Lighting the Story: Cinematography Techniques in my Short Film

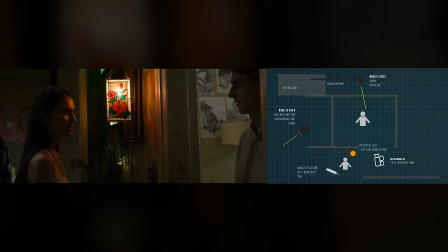756s
This was crucial, as without it, the faraway room appeared too dark. We wanted to avoid a dark look and instead convincingly portrayed to our viewers that it is a natural day.
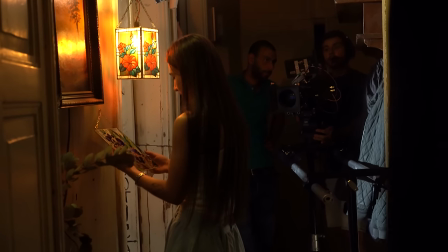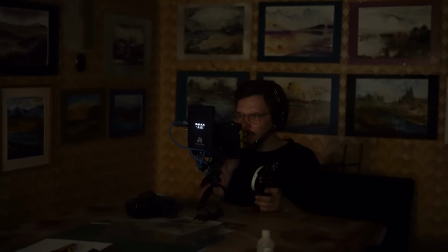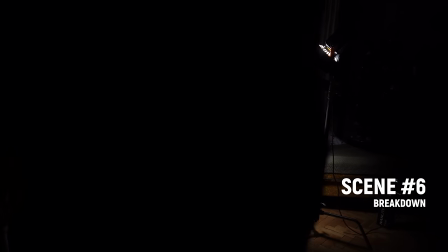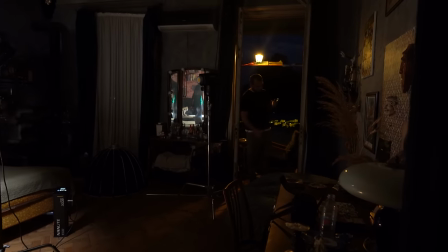785s
As the shoot went on, our time became more limited, leaving us with less time to set up each shot.
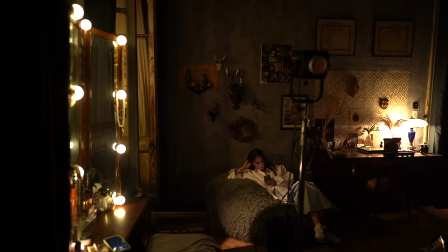792s
To keep things moving, I aim to simplify the light schemes for the next scenes.
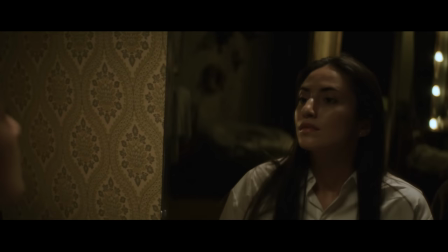799s
For instance, in this particular scene I had already planned a composition with mirror beforehand, so setting up the camera angle was quick and straightforward.
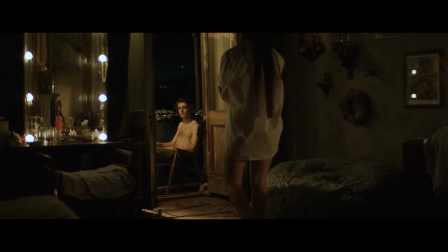809s
In this angle my focus was on eliminating the goal while also highlighting the character in the background.
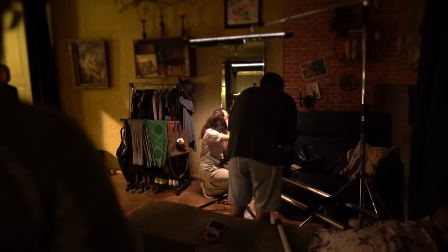815s
We achieved the soft overhead light by having an LED tube over her face.
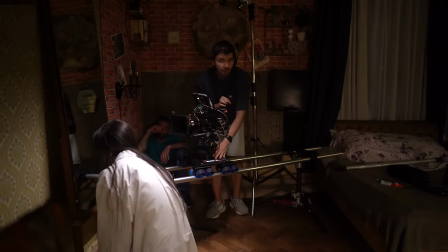820s
Additionally, we made use of all possible practical side lights to add warmth and
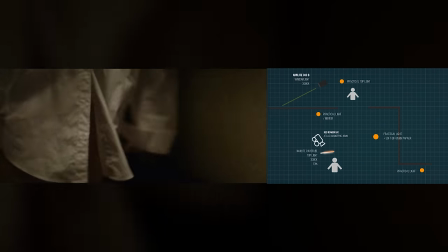825s
streetlight effects to the window we introduced an additional warm light using the non-light 300b.
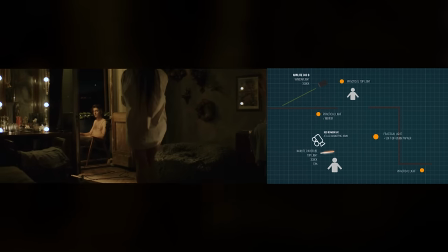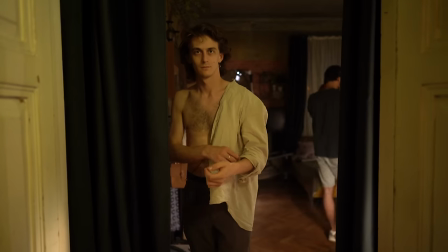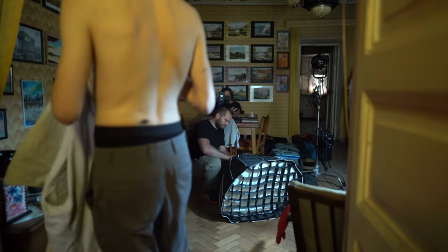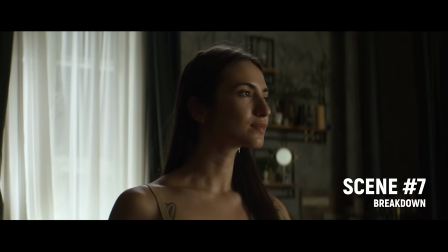848s
Since I lost daylight, I had to shoot this scene at night.
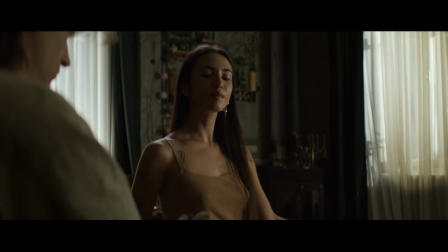852s
The main challenge was to create the illusion of daytime, with the windows serving as the primary light sources.
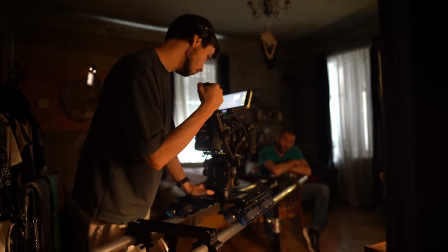858s
To achieve the desired effect I came up with a rather unconventional solution that surprisingly worked.
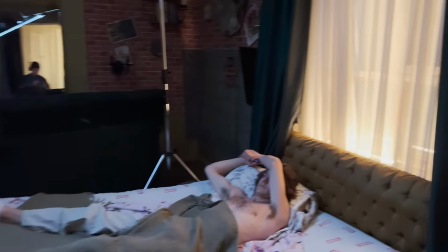864s
I placed an LED tube on the windowsill to increase the exposure of the tool,
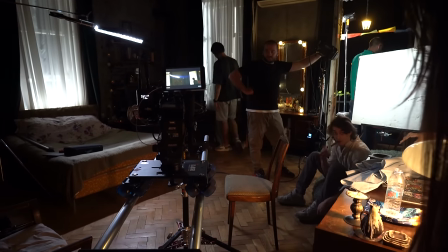869s
making the window appear bright as if it were daytime outside.
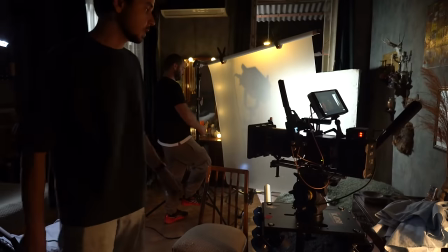876s
For the rest of the light setup we used a book light scheme with sub-diffusion to create a side light effect.
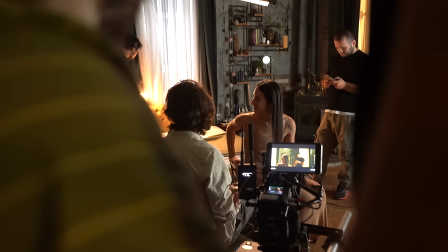882s
Additionally I added a backlight to separate the character from the background.
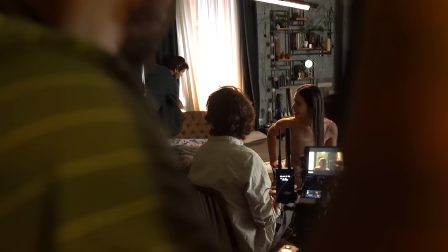886s
This backlight served as a motivation, simulating light from the bright window behind the girl.
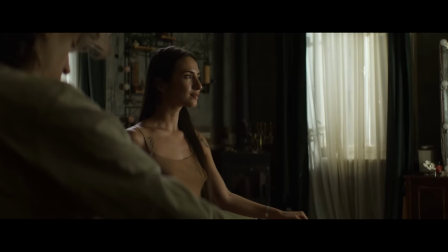892s
The window light on the right side was also exposed thanks for the second light source and light 300B to ensure consistency
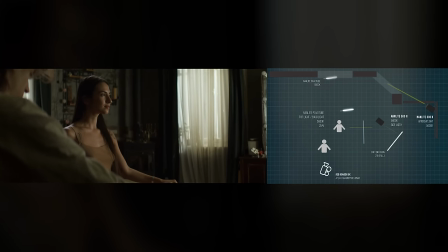899s
all light sources were adjusted to have the same 5600 Km color temperature and power level.
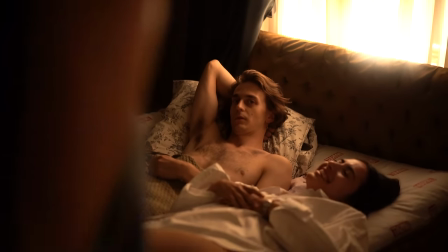908s
For the night scene we made adjustments to the temperature of all lights to give them a warm tone.
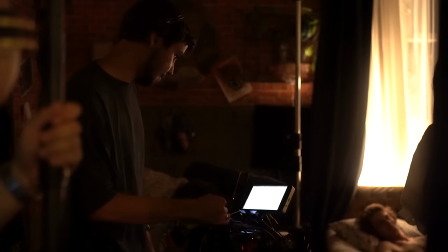917s
Similar to the light from outside the street lights, to achieve this effect we changed the color temperature of the lights.
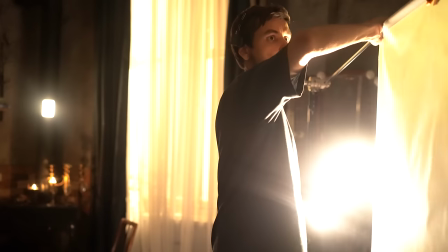923s
Additionally, I decided to switch the side light to the NLED tube as it provides a softer illumination compared to the powerful non-light 300B.
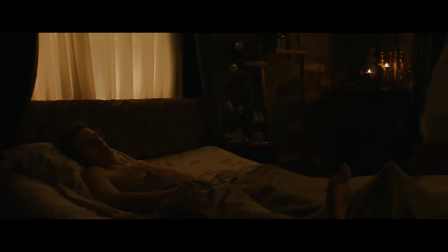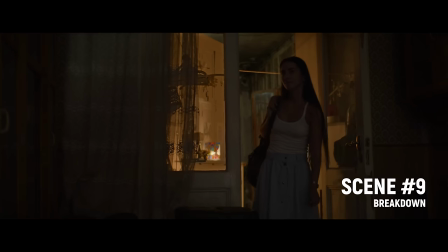939s
The darkness of the night is not merely black. It carries a specific tone.
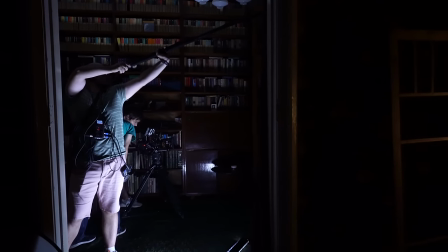945s
In the movies, this tone typically falls when in a cold temperature range of 6000 to 10,000 gallons.
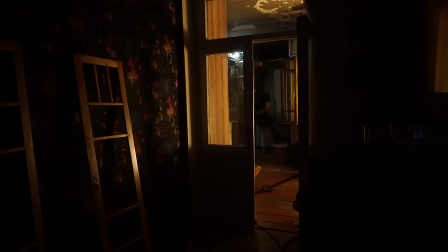952s
When working in dark space to depict nighttime scenes, I make an effort to incorporate this night tone in the shadows,
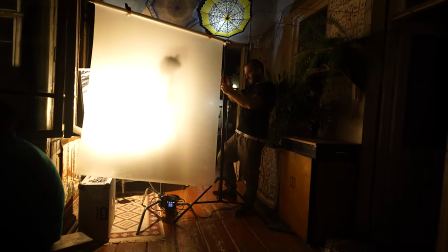959s
even when a primary light source, like warm light in hallway, is present.
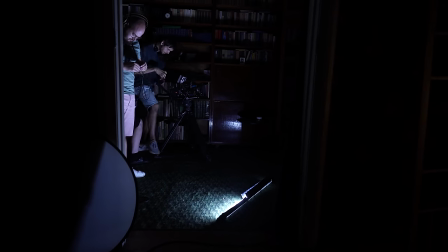966s
To achieve this, I prefer to diffuse the night light tone throughout the entire shadows area by bouncing it from the white ceiling.
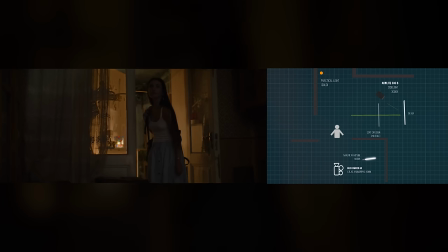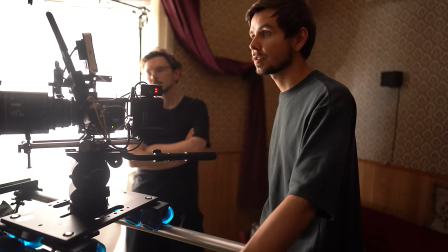982s
Alright that concludes the full breakdown of our art project.
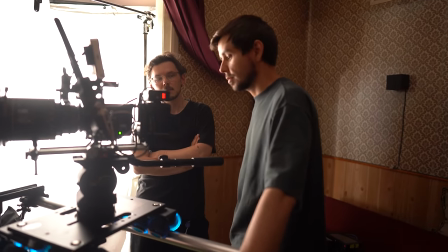987s
Feel free to implement these light techniques in your work to enhance your visual.
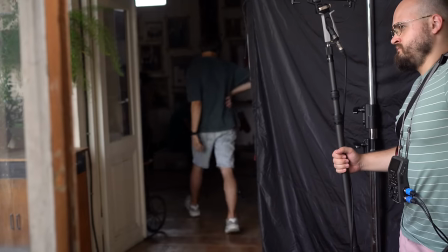992s
Cheers and see you next time!